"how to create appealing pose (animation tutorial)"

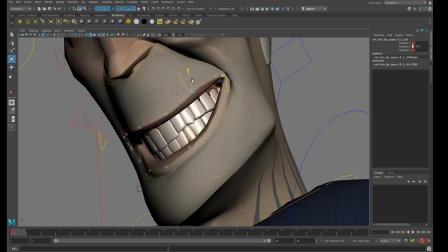To really try our best to find the right shape. Sometimes when you can really get it, I always try different axes because sometimes I focus only on the um, you know one axis only.
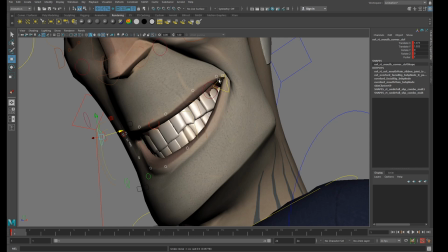Okay. So sometimes I experiment even rotating new you know
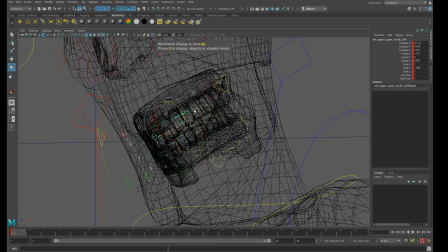new controller.
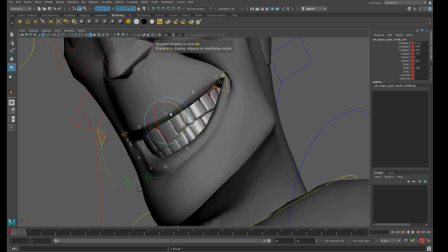Okay.
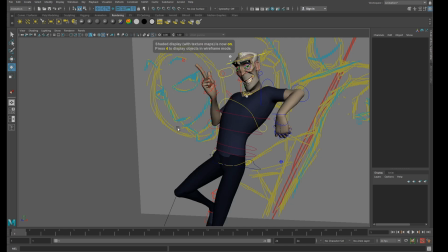It's important also like to step back a little bit and look at your at your animation from far away.
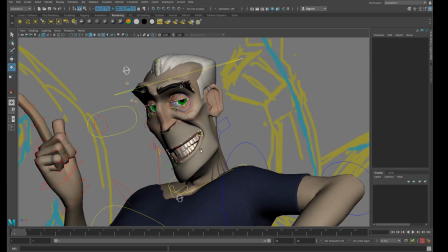Sometimes we get really close like this and we get obsessed about certain things, and then we realize when it zoom out and we go back to the camera movement,
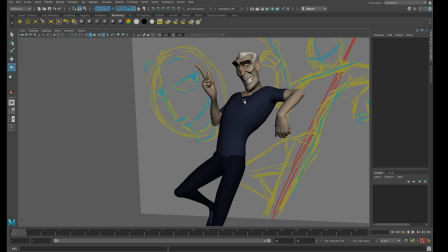actually, it looks kind of different. Okay. One more things we can add.
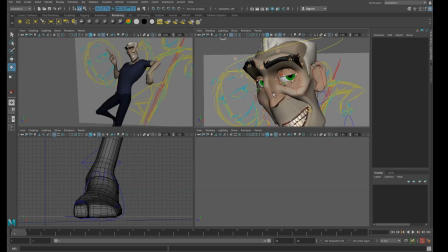Okay.
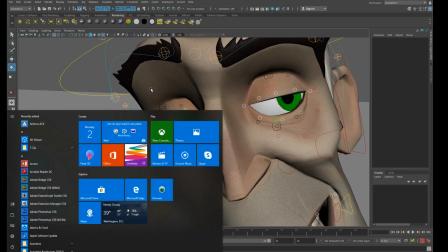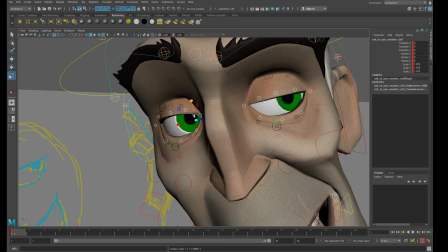Is I can make these eyes a bit bigger for contrast. Okay. Maybe this one we can scale it.
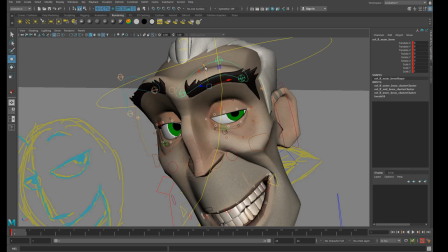Okay, and start to push
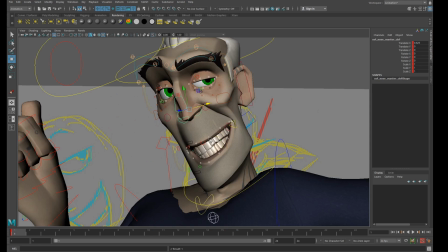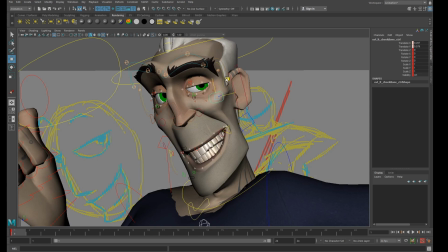push some of this controller, check. Okay.
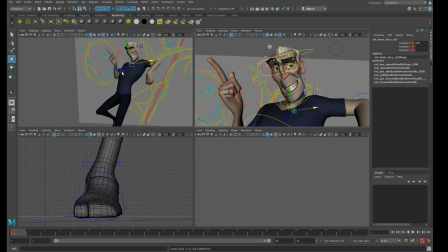And again, when you do those kind of things, you can always try to go back here. First of all, let's delete.
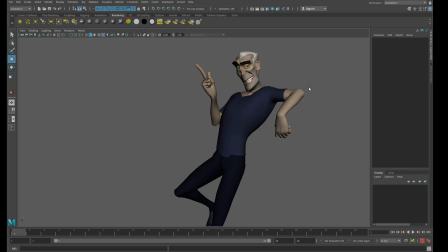We don't need this anymore. Okay, guys, we can always you know go back and experiment how much we want to exaggerate. Okay, at the end, after a certain limit, it becomes mostly like an artistic choice.
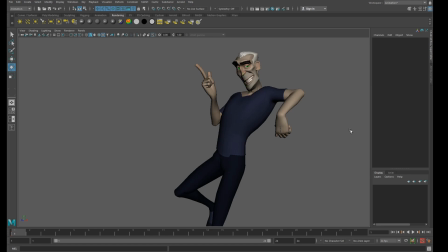Okay, guys. So once you guys finish more or less your pose, sometimes what I like to do is always try to experiment a bit more with a few variation. Okay, here for example I try a different one.
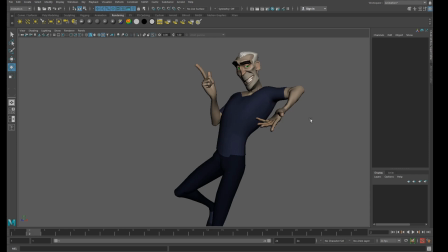I wanted to try a different hand gesture, raising the shoulder a little bit, or maybe sometimes I feel like,
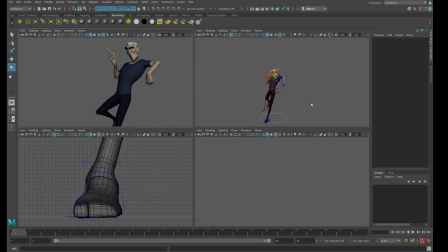okay, maybe I didn't get quite right the line of action, and I can test very quickly using the master controller and pushing it a bit more forward and say, hey, actually like this could be even more dynamic.
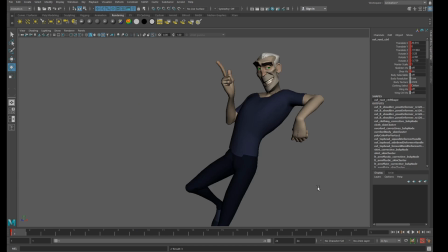Okay, maybe it's not exactly perfectly realistic or something, but as long as it still looks okay and good and appealing, it works for me. Okay, so once you reach that kind of level when your post is 90% done, I always encourage you to try something different.
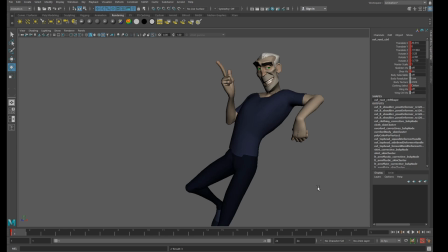Okay, always ask this question: what happens if I change this hand expression? What about if I change the eyes, the eyebrows, the overall line of action? If I push it a bit more, always ask this question: can you push even further? If you ever try to imagine it, this pose push even more, how would it look like?
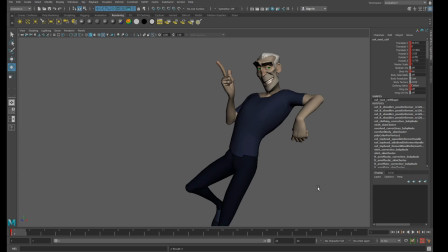Okay, so guys, I always encourage you to ask this question. Hey guys, I'm sorry I cannot do any more advanced tutorial and only simple pose at the moment. I will try to do something more complicated in advance. Okay, so just follow the channel for now and I will keep you updated. Okay guys, see you next time. Ciao.